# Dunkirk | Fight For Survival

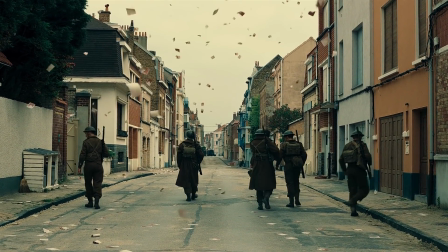The biggest complaint of Christopher Nolan's films is his indulgence in relaying every ounce of information straight from the character's mouth to the audience.
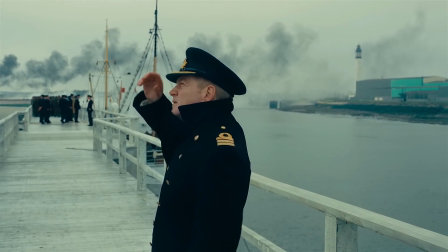With Dunkirk, Nolan set to rectify this gripe with a roughly 80-page script that's taut,
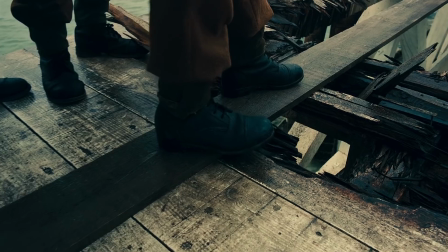streamlined, and devoid of any substantial dialogue, focusing primarily on the language of visual storytelling to construct a landscape that stages 3 concurrent story threads.
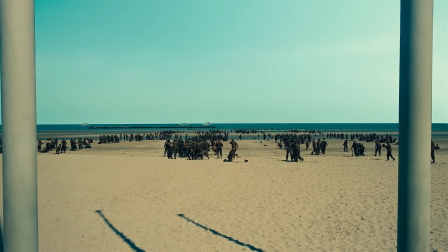Nolan's mastery of somehow not letting go of the audience's attention gives us time to build a coherent picture on what the evacuation was really about,
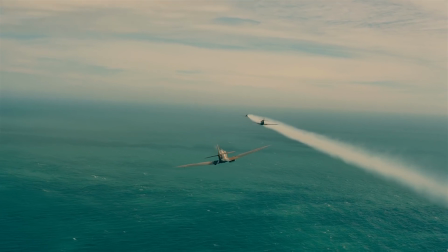the individual shared experience. Ideas of sacrifice for duty, perception of time, and cowardice are all present in a war film like Dunkirk,
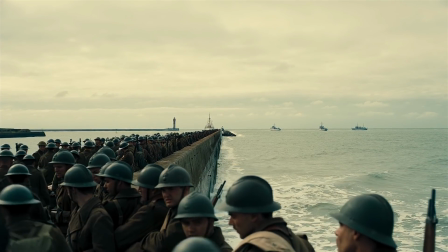but Nolan more importantly hones in on an instinct that defines the human experience: survival.
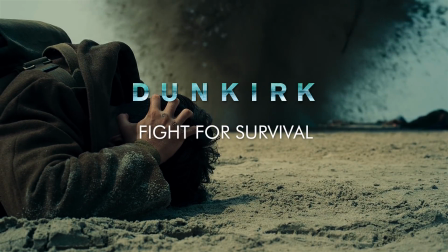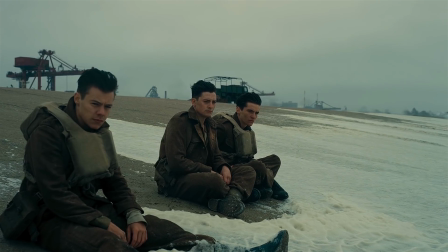The film takes place in 3 different elements. On land, we follow Tommy, Gibson, and Alex trying to find a way off the beach.
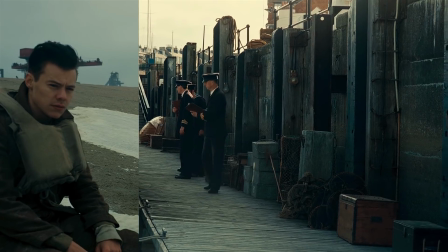On sea, we stick with Mr. Dawson, Peter, and George, who help a shivering soldier on board while on their way to aid with the effort.
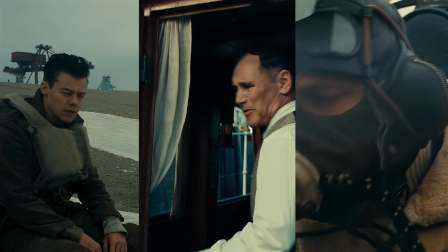We have Farrier and Collins in the air, providing aerial support against the oncoming German fighters.
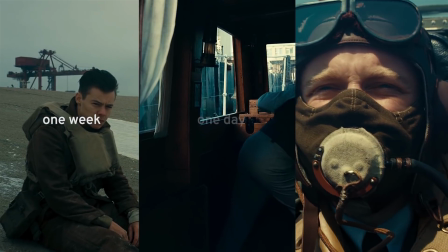The mole takes place over a week, the sea over a day, and the air over an hour.
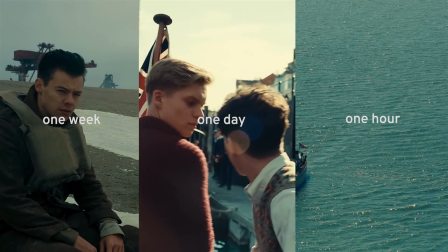These threads are intercut between each other at vital points to paint a picture on how each party slots into the grander narrative.
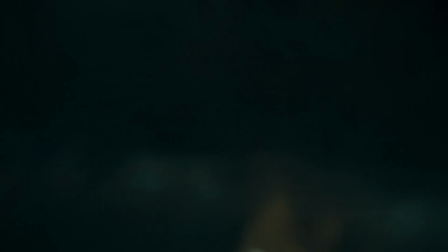Nolan wanted to keep a subjective point of view, as we're being constantly exposed to time at different intensities in each story thread.
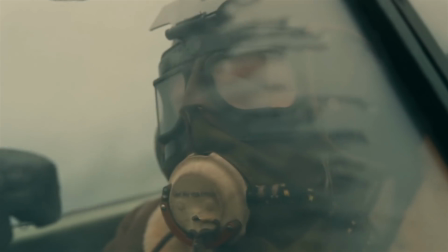The aerial combat is where the majority of the motion is, with a feeling of that one demanding hour pressing down on an already difficult affair.
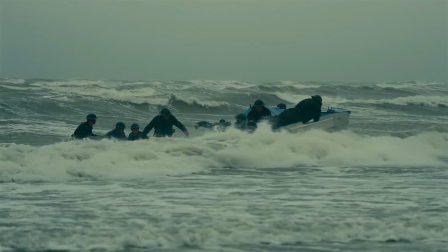Editor Lee Smith found a perfect tempo to assemble the sequences in, to include what's necessary from these differing viewpoints. Making sure that each shot doesn't overstay its welcome heightens that quest for survival, as the audience are inflicted with the same relentless assault the characters experienced.
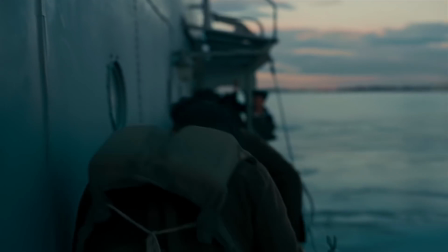Time really is imminent and inescapable.
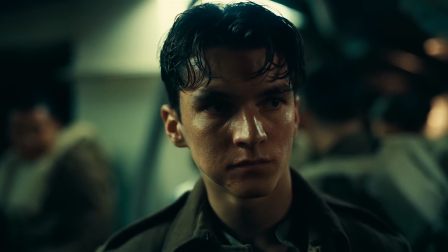The notion of heroes and cowards are brought forward in the mole story thread, as Nolan recreates the hectic conditions that places the audience firmly in the character's shoes.
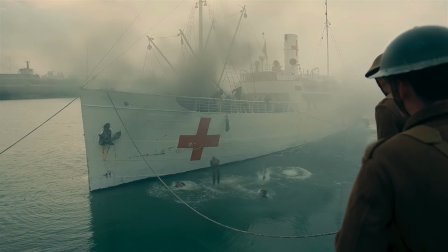Do you ignore the other fearful soldiers who board a ship, or is staying back and helping the morally right thing to do?
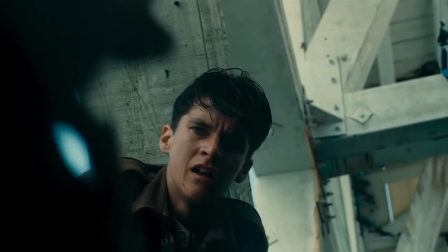The ongoing gunfire and explosions add to this question. Should we really be despising the selfishness of these few individuals who just want to survive?
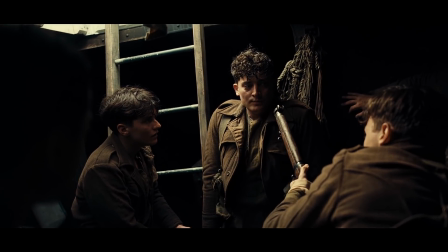When the soldiers are on the downed boats, we finally learn the true identity of Gibson, who is in fact French.
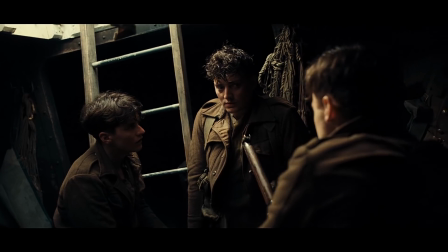While Alex and the others gang up on him, it's hard not to feel sorry for a man who just wants to leave this ordeal behind.
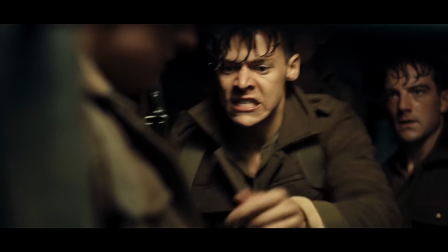It's easy to brand someone a coward when you're in the moment, but that ultimately wears away when you see the final result.
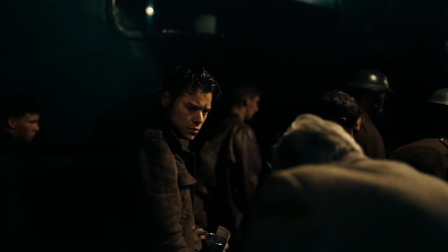Well done. All we did is survive. That's enough.
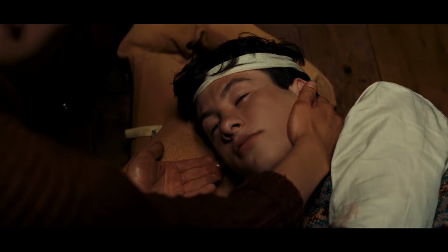The story being more powerful than the truth relates to the events happening on sea.
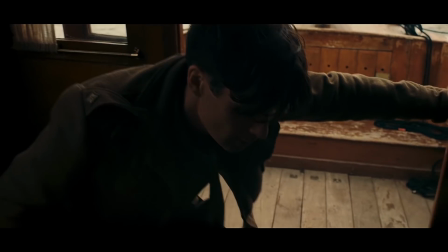The shivering soldier is never told if George is fine, as he gets to leave France without the added burden of killing a boy, while the local newspaper is told that his death wasn't in vain.
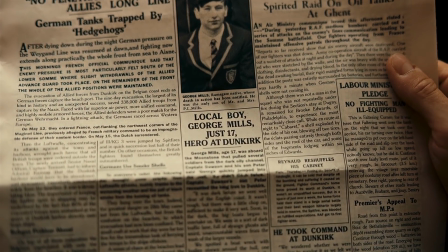Maybe the grimness of reality isn't worth being told during a victory.
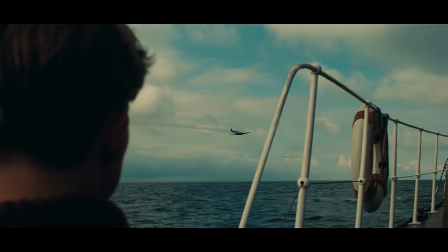The franticness of the dogfights help underline the feeling of sacrifice, by placing your life on the line to help thousands.
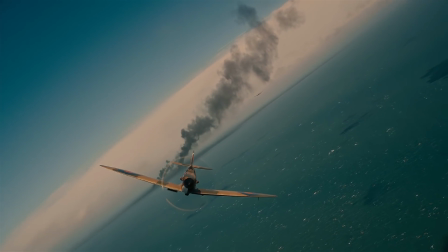Farah gives himself up in the aid of the British, but more importantly, he surrendered a part of his own spirit, in the form of the burning Spitfire.
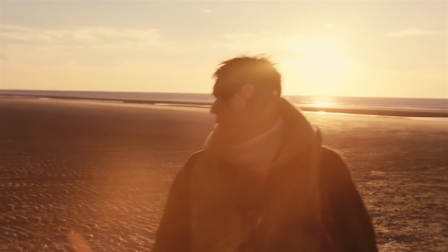The almost ominous realization he has when looking at the molten heap,
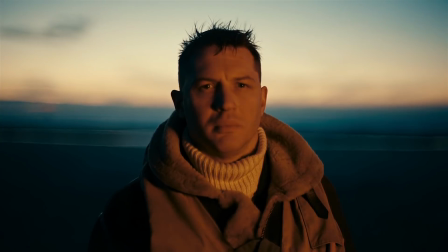as if his identity as an Englishman would be tainted by falling to the Germans, is a powerful way to simultaneously present hope and dread.
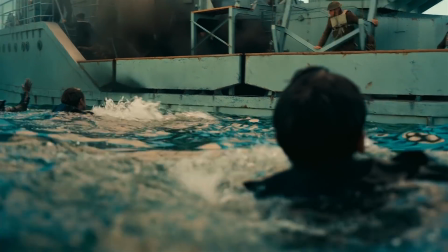With the choice of visuals over dialogue, Nolan had to really adapt to this setting,
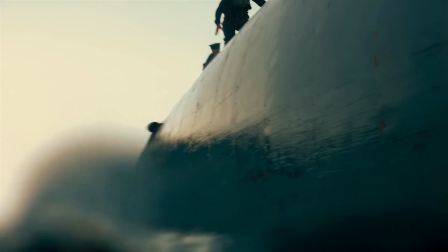as filming scenes from a different point of view all within the same vicinity meant a lot of care to go into where and how the camera is placed,
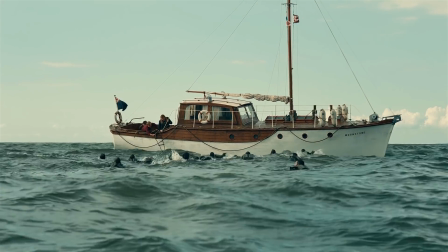to create a spatial reference for the viewers.
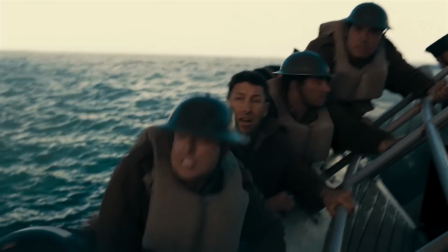The influence of silent films take precedence in the way faces, actions, and movements are captured, all stitched together at perfect beats. An approach stripped down of dialogue, really looking to the visual masters of the past, either of the silent era, guys like Murnau and von Stroheim, or later on Hitchcock and his great mastery of visual suspense, or Clouseau in Wages of Fear.
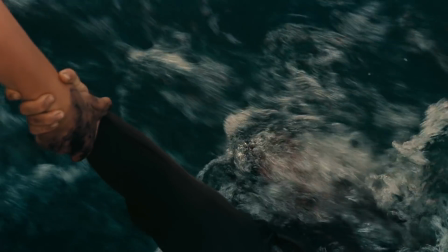The silent visual indications are what builds up the suspense. The constant barrage of these images, whether it be Commander Bolton's expressions, the rising tide,
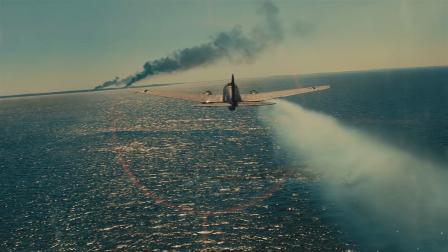or Farrier slowly taking aim at the enemy, it fills us up with such overwhelming dread that we easily connect to the almost primal instincts on show.
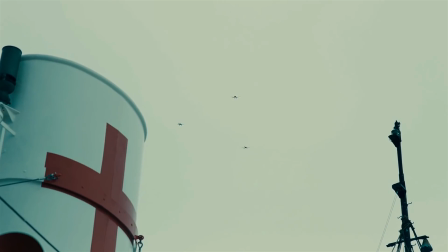This extends to the antagonists, the Germans. We never see one single face of a Nazi.
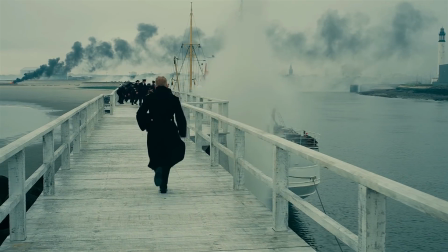They manifest themselves simply as bullets, torpedoes, and booming drones. That's how you create terror, in the mind of the viewer.
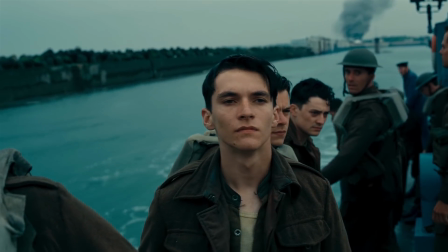Hans Zimmer's score is a character in itself, as it's structurally integral to the film.
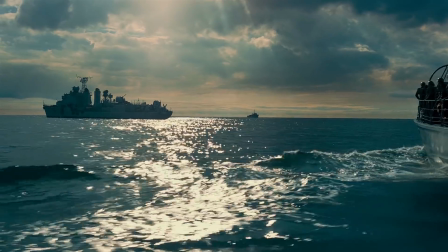The constant stopwatch tick is ever present, along with the use of a shepherd tone to make the audience constantly on edge.
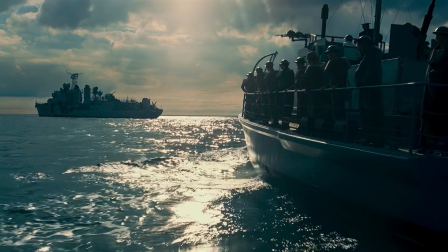It feels omniscient and intimidating, like time is a true adversary.
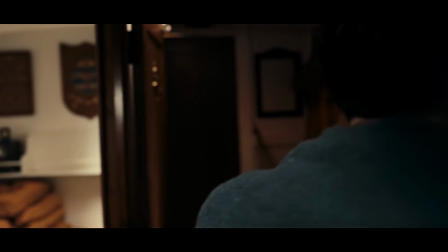The score might be passive at points, but quickly swells into a pulsating beat that intensifies the immediacy of the action.
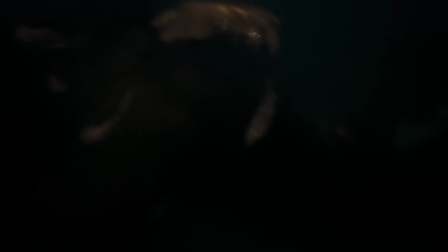The instruments mimic the sound of military weapons, They're deafening, visceral and gut-punching.
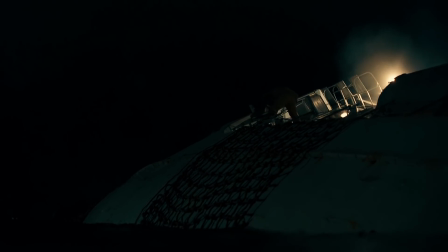But when the ticking stops, the silence truly is deafening.
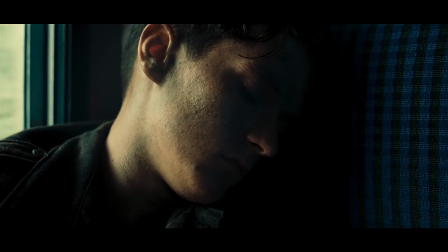The audience by now have just experienced emotions from all ends of the spectrum, and we finally diffuse the air with stillness.
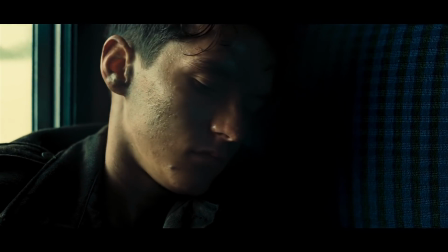These final frames perfectly suspend the audience in time.
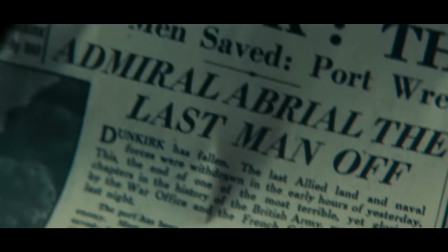As Churchill's speech is delivered over the final montage, we relive the explosions, the tension and the desire to get back home.
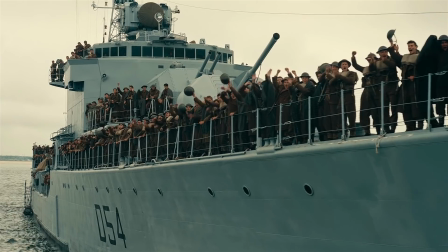The lifeblood of the British lingers in every scene.
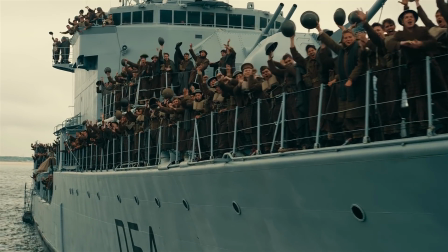Our integrity and willingness to conquer the enemy is shown in full force, and something Nolan imbued in his filmmaking throughout the production. He personifies the soldiers, pilots, crewmen and everyone in the vicinity as one single organism fighting for its life.
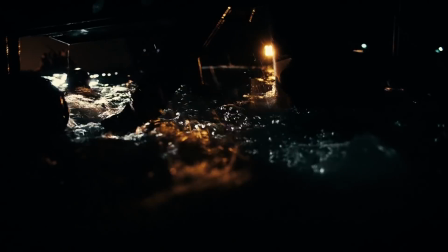Whose lives are worth more? The soldiers, the civilians, officers, pilots?
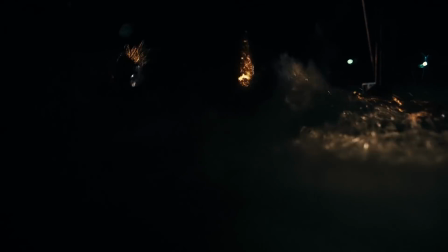With Nolan opting for a straight-back approach,
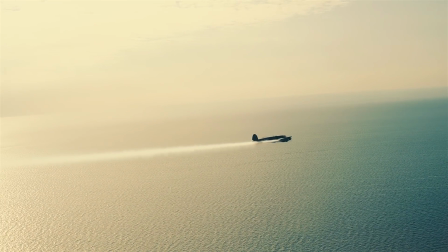what we essentially got was an experimental blockbuster film that presents rather than exposit, and that makes it all the more powerful.
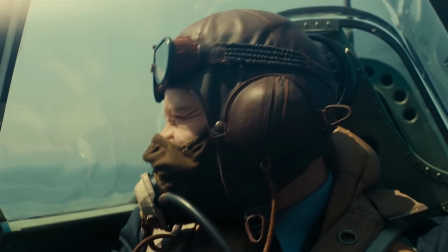The characters are defined by what they do and feel in a time like this.
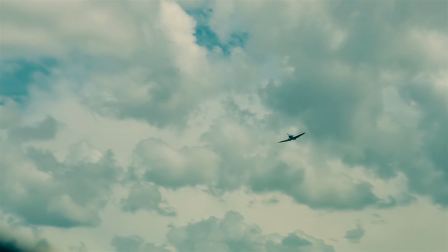It's the idea that when the British are in need, civilized people step up and fulfill their patriotic and national duties against the larger instrument that is war.
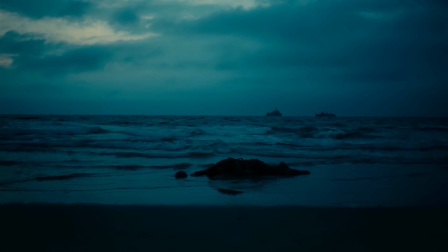We shall fight on the beaches. We shall fight on the landing grounds. We shall fight in the fields and in the streets.
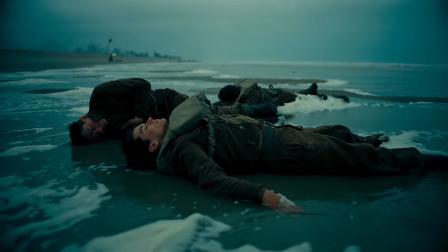We shall fight in the hills. We shall never surrender.